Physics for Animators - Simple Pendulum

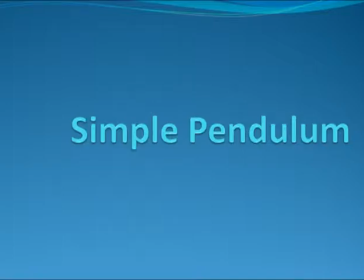[0:00]
One of the most basic types of motion that you might be called upon to animate is the motion of a simple pendulum.
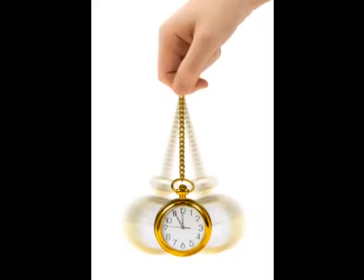[0:07]
There are lots of different kinds of pendulums, but we're going to look at a simple pendulum.
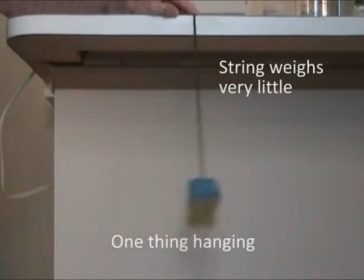[0:12]
If you have one thing hanging from one string or rope, and the weight of the string or rope is a lot less than the thing hanging at the end, that's a simple pendulum.
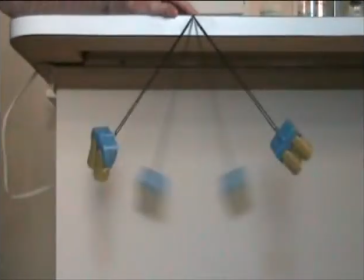[0:21]
The amount of time it takes for the thing at the end of the pendulum to go from one end to the other and back is called the period.
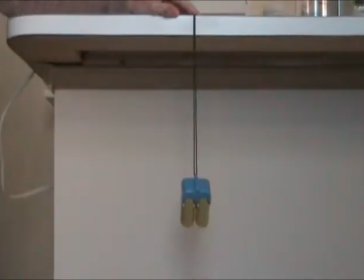[0:29]
With a simple pendulum, even if you change the height that it starts at, the period doesn't change by any noticeable amount. The period also doesn't change with the weight of the object. No matter how much it weighs, you get pretty much the same period.
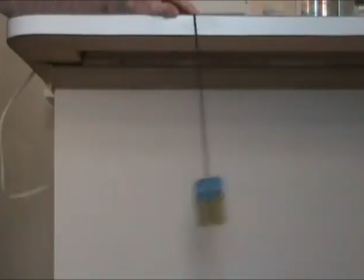[0:44]
With a simple pendulum, all you need to calculate the period is just the length of the string.
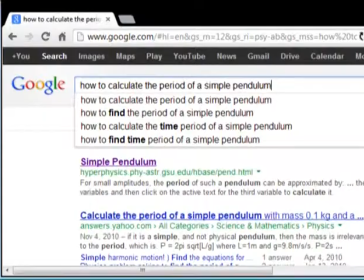[0:49]
And there's a formula for figuring out the period from the length of the string. We don't have to know exactly what that formula is.
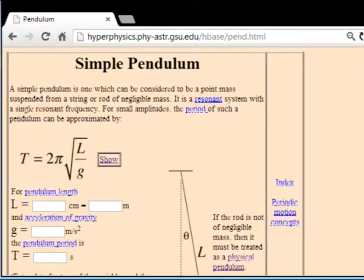[0:55]
We can just use Google to find a formula calculator. For my pendulum, the length of the string is about 25 centimeters, and gravity is about 10 meters per second squared, and that gives us a period of about 1 second.
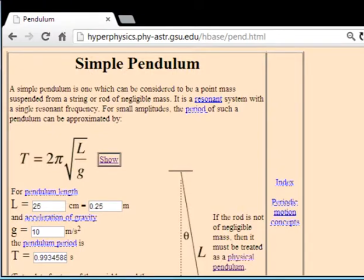[1:13]
I'm using NTSC, so 1 second translates to 30 frames. To set up my initial animation here, I just set a keyframe every 15 frames at each end of the swing,
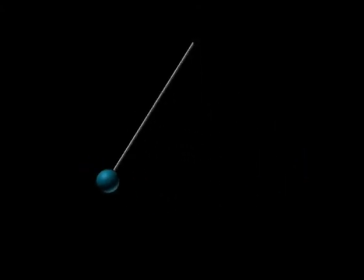[1:26]
so it takes 30 frames to swing out and come back to where it started. Here is the animation and it doesn't look quite right. Let's take a look at my animation on top of the reference video.
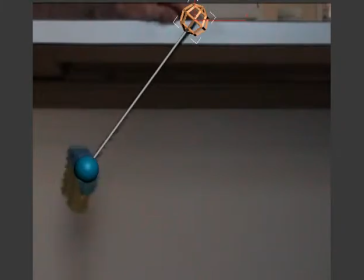[1:39]
You can see that the real pendulum actually hovers around the highest points for
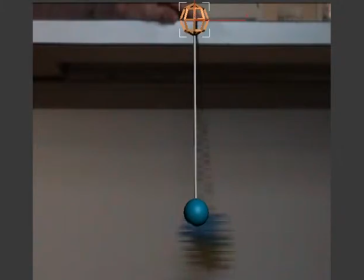[1:44]
about three frames or 10% of the total period of 30 frames.
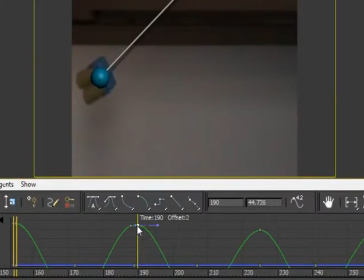[1:50]
So what we'll do is split each keyframe into two keyframes with a frame in between that has no key on it and now the pendulum will hover for three keyframes at each end.
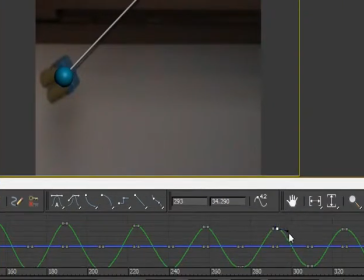[2:03]
Next I'm going to adjust my interpolation curves to make the curve a little more pointy. I can do this by just adjusting my interpolation handles, and this gives us an animation curve that swoops down fast in the middle, just like the pendulum motion.
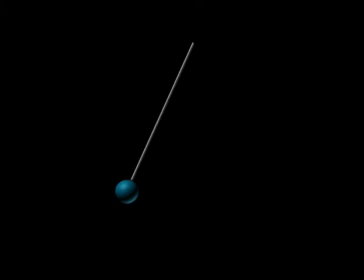[2:21]
Here is the animation that I get from this, which is a lot more accurate than the first animation I showed you.
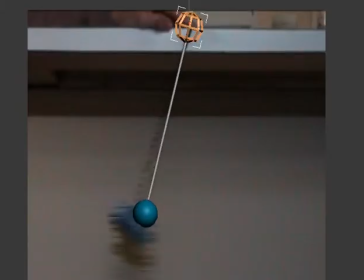[2:27]
And when I scrub it over my reference footage, the motion matches pretty closely.
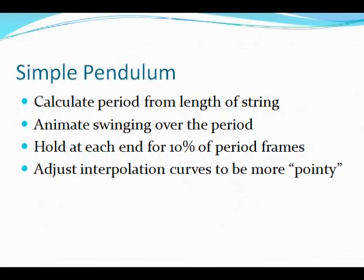[2:34]
Now, if you follow these steps for any simple pendulum, you'll get some pretty decent motion. Then you can just do tweaks after that to adjust your motion to the way you want it to be, whether you want it more exaggerated or more realistic.
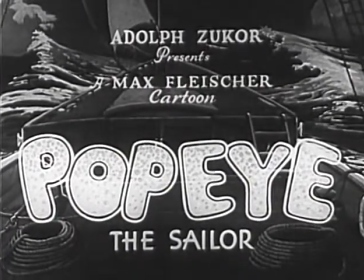[2:48]
And lastly, let's see how this type of motion is used in a classic animation.
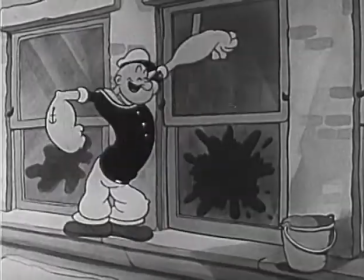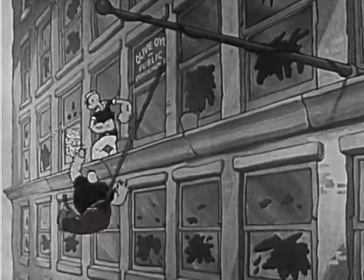[2:58] Hey, shrimp, get an eyeful of this. Here's some real window clearance. You look like a monkey on a string to me.
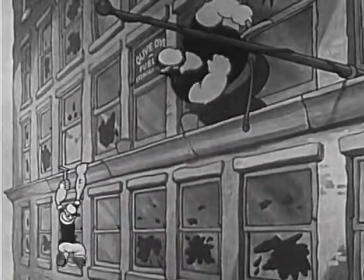[3:07] Monkey! Whoa! Hey, I'm hanging in the healthy...